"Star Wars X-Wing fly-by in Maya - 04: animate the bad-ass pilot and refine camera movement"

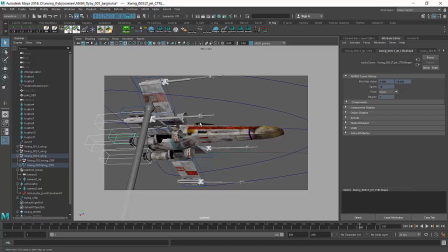(12:24)
But I don't see any exhaust in there. So I want to analyze the rig a bit better for a second.
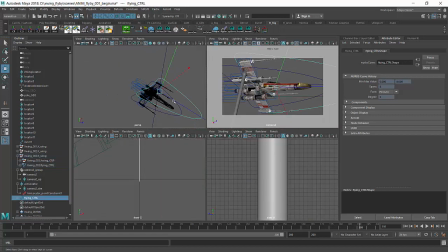(12:29)
I don't really need this guy here. It was just a reference point for us. We can delete it.
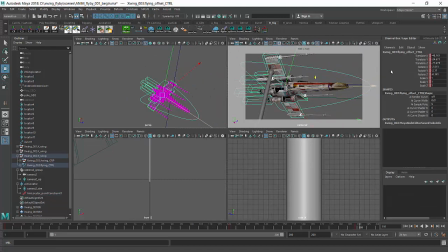(12:32)
And if I select the offset and I go in the channel box, you see that there is in the offset there isn't much going on. So I will have to check the master of the spaceship, which is this guy here. And if you select it, you see that just like we enabled and disabled this additional control earlier on,
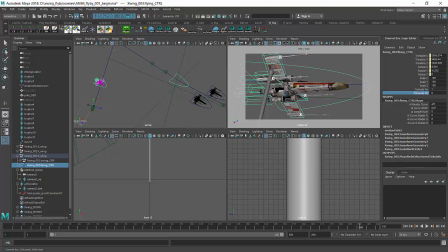(12:49)
we can grab the exhaust V's, this other control, and set it on. And that shows the exhausts. In fact, you will find out that in many rigs, a lot of the advanced controls really are hidden by default because, I mean, you don't necessarily need those, right? In this case, I think we kind of need those.
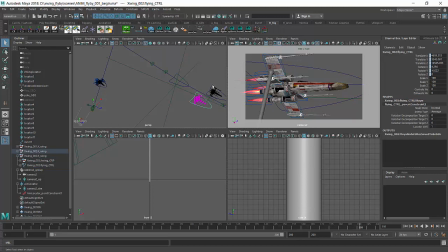(13:07)
So I will select the two main controls for the other X-Wings, and I will make sure the exhausts are visible in there as well.
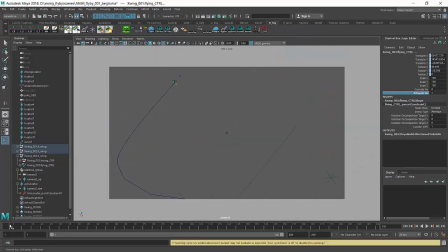(13:15)
There you go, I set the visibility to 1, and now we have the exhaust visible on screen as well. You see they look a lot more present on screen, not just the exhaust but the X-Wings themselves. With this visible, I can maybe even enable the visibility of the controls, the additional controls there.
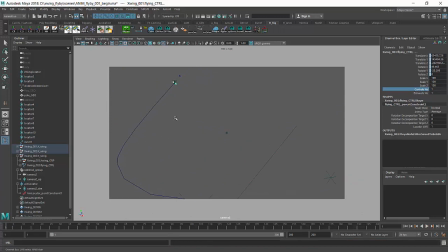(13:34)
But with this visible, one trick we can play, if you look at it from this point of view, make sure that we don't show anything in the viewport apart from the polygons. You see that these guys are very tiny on screen, very difficult to see them.
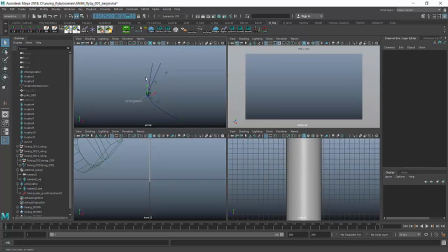(13:47)
So I think I will need some sort of way to make them more visible, to warn the audience that they should look in that direction. One such way is to grab all of these controls for the engines, so both for the badass pilot and the two guys information.
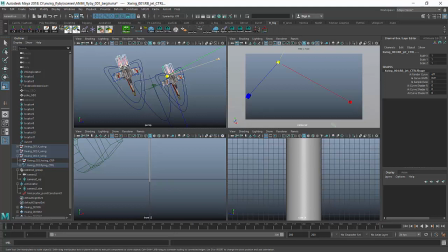(14:04)
So I will grab these 4 controls and I will hit R and I will just scale them a lot bigger, and I will just actually this way so that they are much wider, like so.
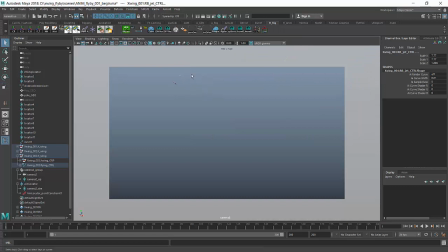(14:17)
They are much more visible, so that even on a small frame, you see up there, now they become visible. If I compare the now with before, you see before they're very inconspicuous, but if we scale them up a lot more on the X and Y, now they are very visible on screen as they track
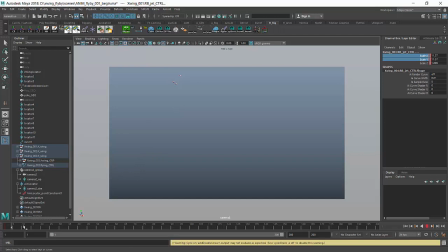(14:37)
along. So I can press S, set the key on the scale, so now these guys are much bigger on screen, you see. And maybe as they approach, I can cheat and I can scale them down. After all, the X-Wings are getting bigger, so I don't need to play that trick any longer. And
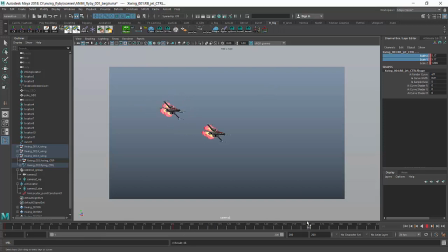(14:52)
as they approach the screen where it will be visible that we're cheating a lot in here, what I can do is I can just make them a bit longer and scale them a bit slimmer, like so. So that, and press S of course, so that no one will notice we are playing a trick in there to make the X-Wings more visible,
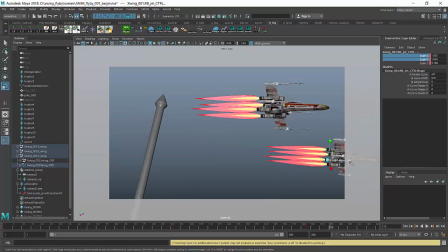(15:11)
but they still will be very visible. And by the time they are so close to the camera, maybe we can just reduce the jet engine a tiny bit, and then it will just go by and the third guy will come in.
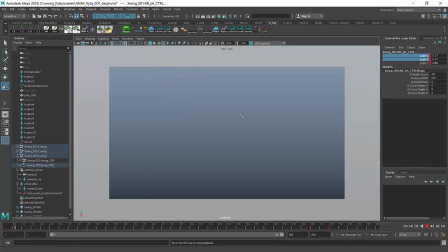(15:24)
So now if I check the animation here, you see that they are visible from the very beginning. There you go. And you cannot really be mistaken. I just feel that maybe they're a bit slow at the beginning,
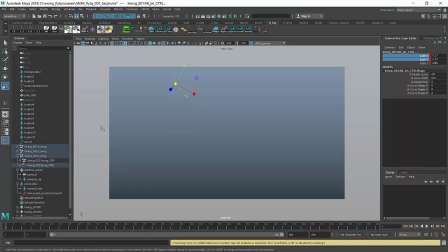(15:40)
and that's because if you go and grab the motion path for those X-Wings,
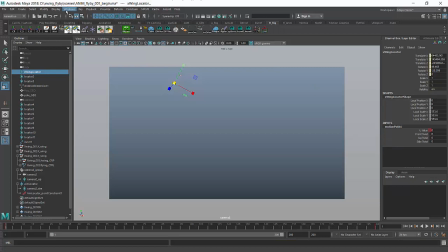(15:46)
you will find out, unfortunately, that by default Maya is dropping down a flat tangent in there.
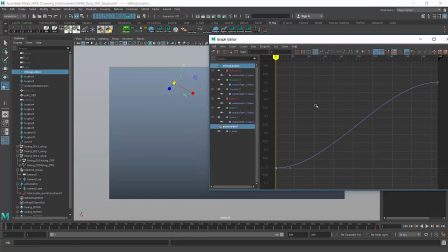(15:53)
So that means that there is an easy ease out. The spaceships will they slowly accelerate. If I press Q to select items in Maya, select this tangent and middle mouse drag it up above, you will find out that the X-Wings will be much faster in coming down.
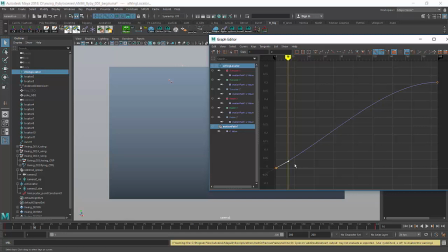(16:09)
You see that the third guy, which I didn't tweak yet, is much slower, is lagging behind. So I can grab the control for the third guy, select the key, select the tangent, middle mouse button the tangent up, and that makes the spaceships go a bit faster at the beginning.
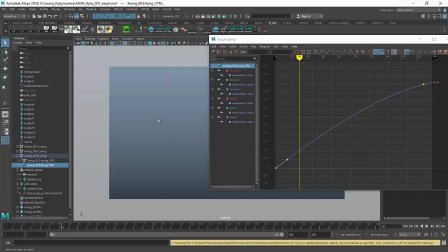(16:25)
So now they will be going down a lot faster altogether, probably. There you go.